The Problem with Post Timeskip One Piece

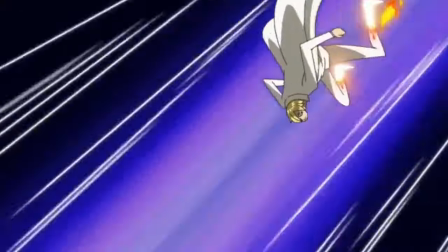16:15 Whole Cake Island is a brilliant showcase of Oda's ability to write complex and engaging characters,
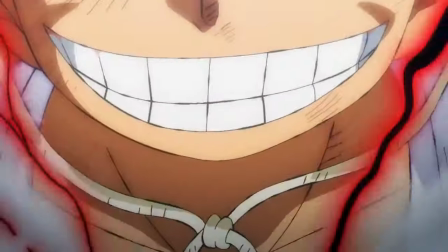16:21 with the Sanji character-centric moments, and the gear fifth reveal in Wano is one of the most thematically fitting power-ups in manga history,
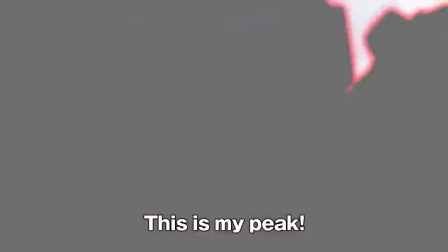16:29 but these good moments could be even more elevated if they were inserted into a crisper, less bloated narrative.
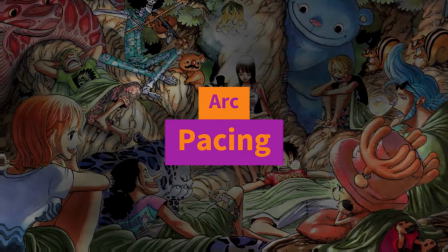16:39 3. Pacing. The pacing problem is connected to the lack of editing problem.
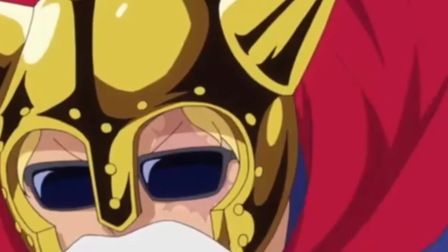16:46 The introduction of characters and situations that don't contribute to the overall themes and the overall
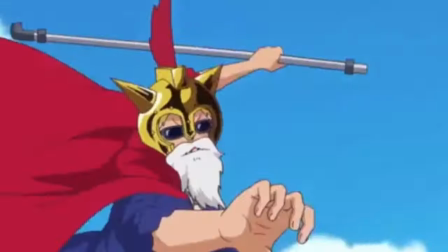16:51 direction of the arc makes it feel like the story is not advancing and it's spinning the wheels in the mud.
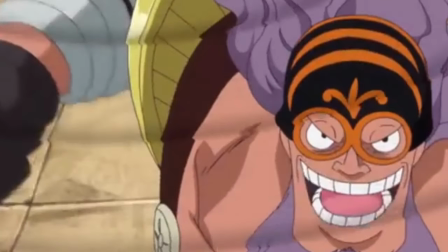16:57 Think of Dressrosa and how many chapters were wasted on chaotically introducing a bunch of side characters in boring fights that amounted to nothing.
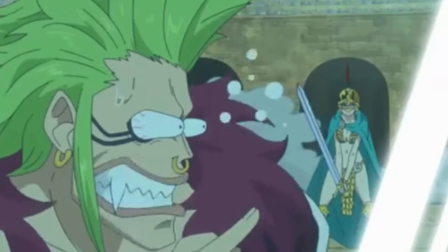17:05 The whole point of the Colosseum Battles was to reintroduce Sabo and establish him as the new owner of Ace's Devil Fruit.
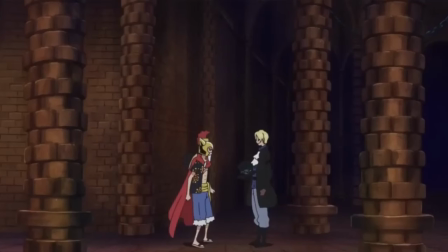17:13 That could be easily achieved with five chapters. At the very least, if Oda wanted to flesh out a mini tournament arc a little more, make the fights more creative,
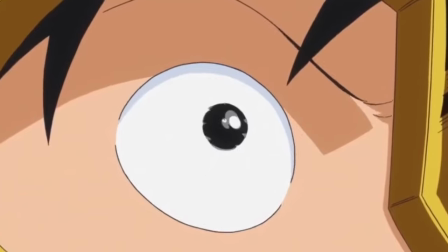17:22 and flesh out the fighters' motivations more, as it is done in more successful other tournament shounen arcs,
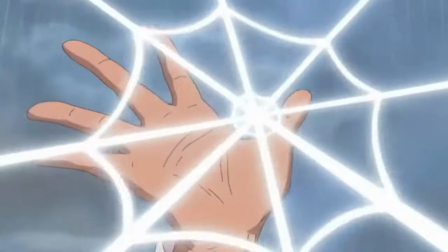17:28 like in Naruto and Yu Yu Hakusho. The cage situation also was dragged out for too long, to the point that it actually became less impactful than it could be.
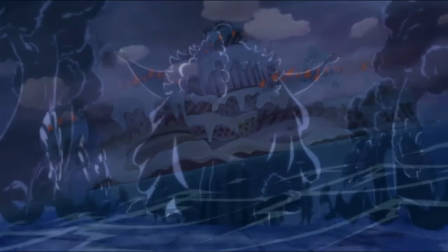17:38 Arcs like Whole Cake Island are brilliant at being thematically cohesive, but ultimately also lack some editing and have some pacing problems.
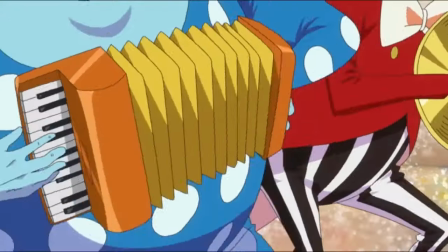17:47 This arc explores themes of family, and how it can impact an individual by introducing several different perspectives on the topic.
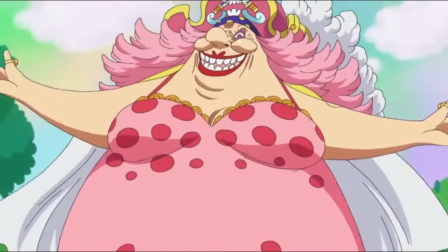17:54 We have Big Mom and her twisted perception of what family means, we have Sanji's experiences with his biological family deeply scaring him as an individual,
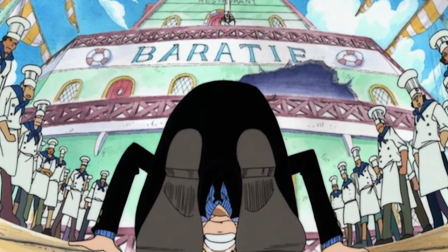18:03 but also his experiences with his chosen families at the Barati crew, and the Straw Hats shaping his values, and informing the best aspects of his personality.
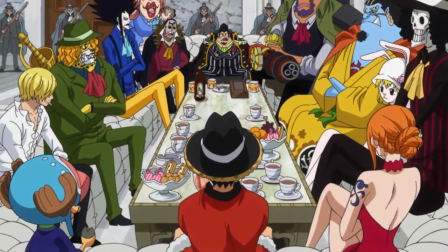18:12 Even smaller characters like Capone served their purpose of highlighting another perspective
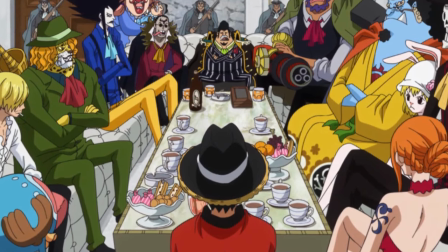18:16 on the theme for representing the family concept in a mafia type of context.
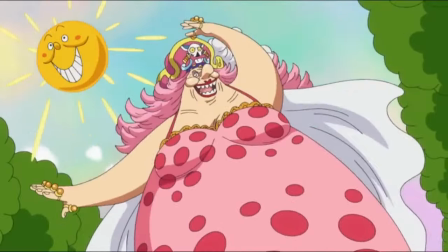18:22 However with this solid thematic exploration in mind,
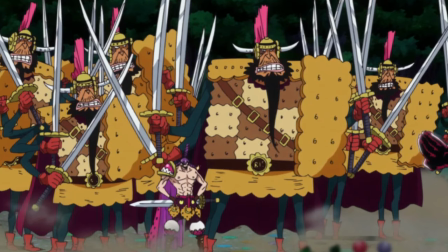18:25 what purpose moments such as the drawn out fight between Luffy vs Cracker served that couldn't be achieved with the same degree of success in two or three chapters?
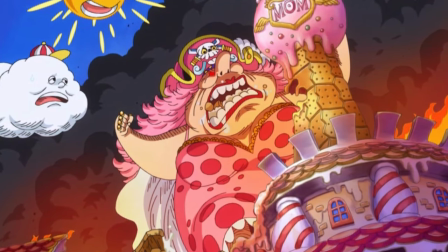18:34 What does Big Mom chanting wedding cake mindlessly for what felt like hundreds of chapters achieved for the narrative,
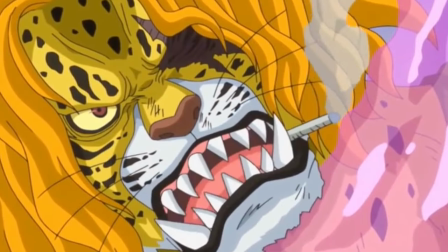18:40 what is the point of Perospero surviving Pedro's sacrifice?
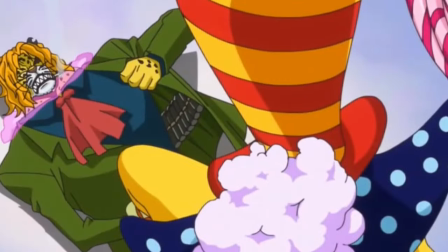18:44 It just undermined the sacrifice moment, and the character didn't even serve any purpose in Wano to justify him being alive.
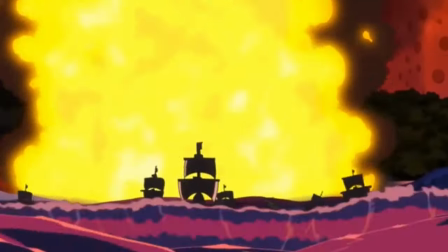18:51 The same goes for Wano. The main factors that influenced the pacing here were already mentioned.
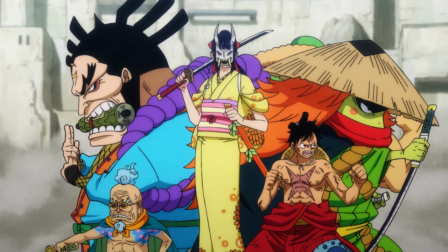18:57 The huge amount of time dedicated to characters that eventually would just disappear from the narrative and ultimately didn't even have that much of an impact on the arc's
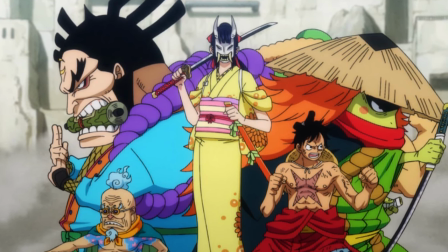19:05 conclusion felt once again like Oda just being too self-indulgent to recognize that not every idea he has is good enough to be incorporated into
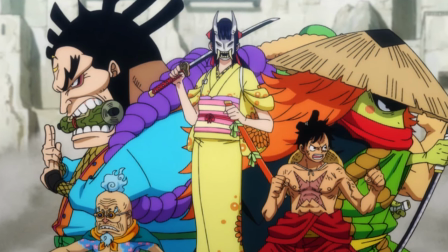19:14 the story without editing.
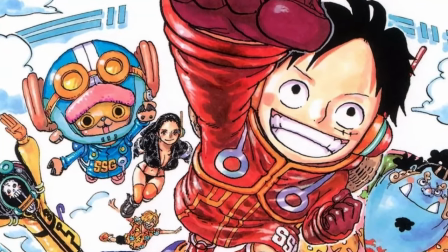19:16 However, now that we have reached the final saga and Oda seems to have a rough deadline to finish the series in mind, there is hope that these narrative problems will improve.
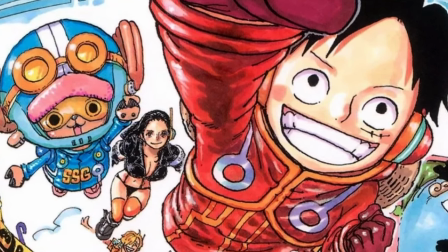19:25 Egghead Island feels more fast-paced and lore-dense and is giving more focus to some already existing characters that needed to have their stories fleshed out,
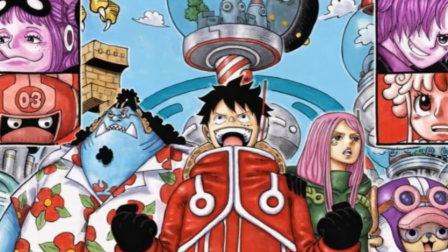19:34 like Kuma, Bunny and some of the elders, instead of introducing hundreds of new ones.
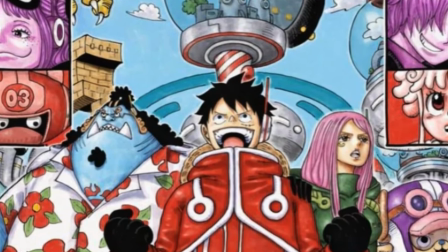19:40 The story is finally starting to feel like the overall narrative is converging instead of continuously expanding.
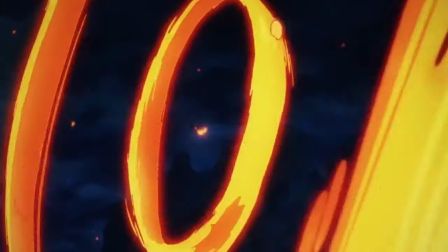19:47 It is a shame to think of the wasted opportunities that Oda had to streamline his story and elevate some of these arcs.
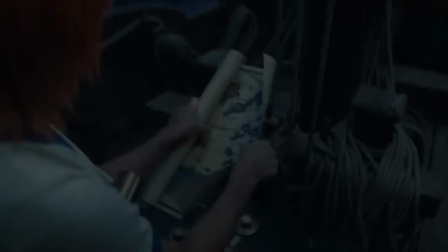19:54 I do believe that the live action, if we ever get to the point of adapting these later arcs,
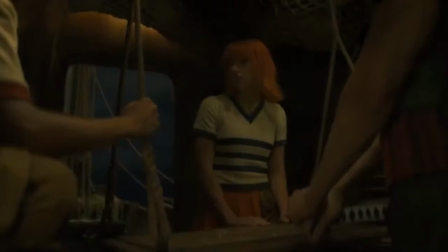19:59 could be an opportunity to reduce these arcs to the narrative essentials, making the viewing experience more rewarding.
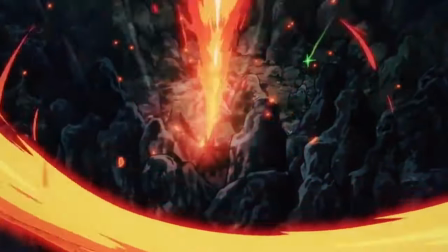20:07 Ultimately, there's still a lot to appreciate in these later arcs.
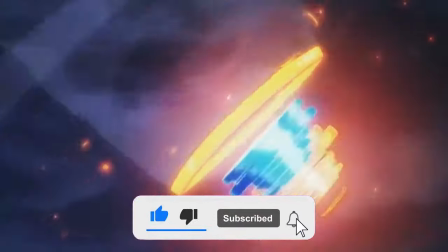20:11 I just wish Oda went back to his earlier one-piece days and took a page of his earlier writing style to refine these more recent stories.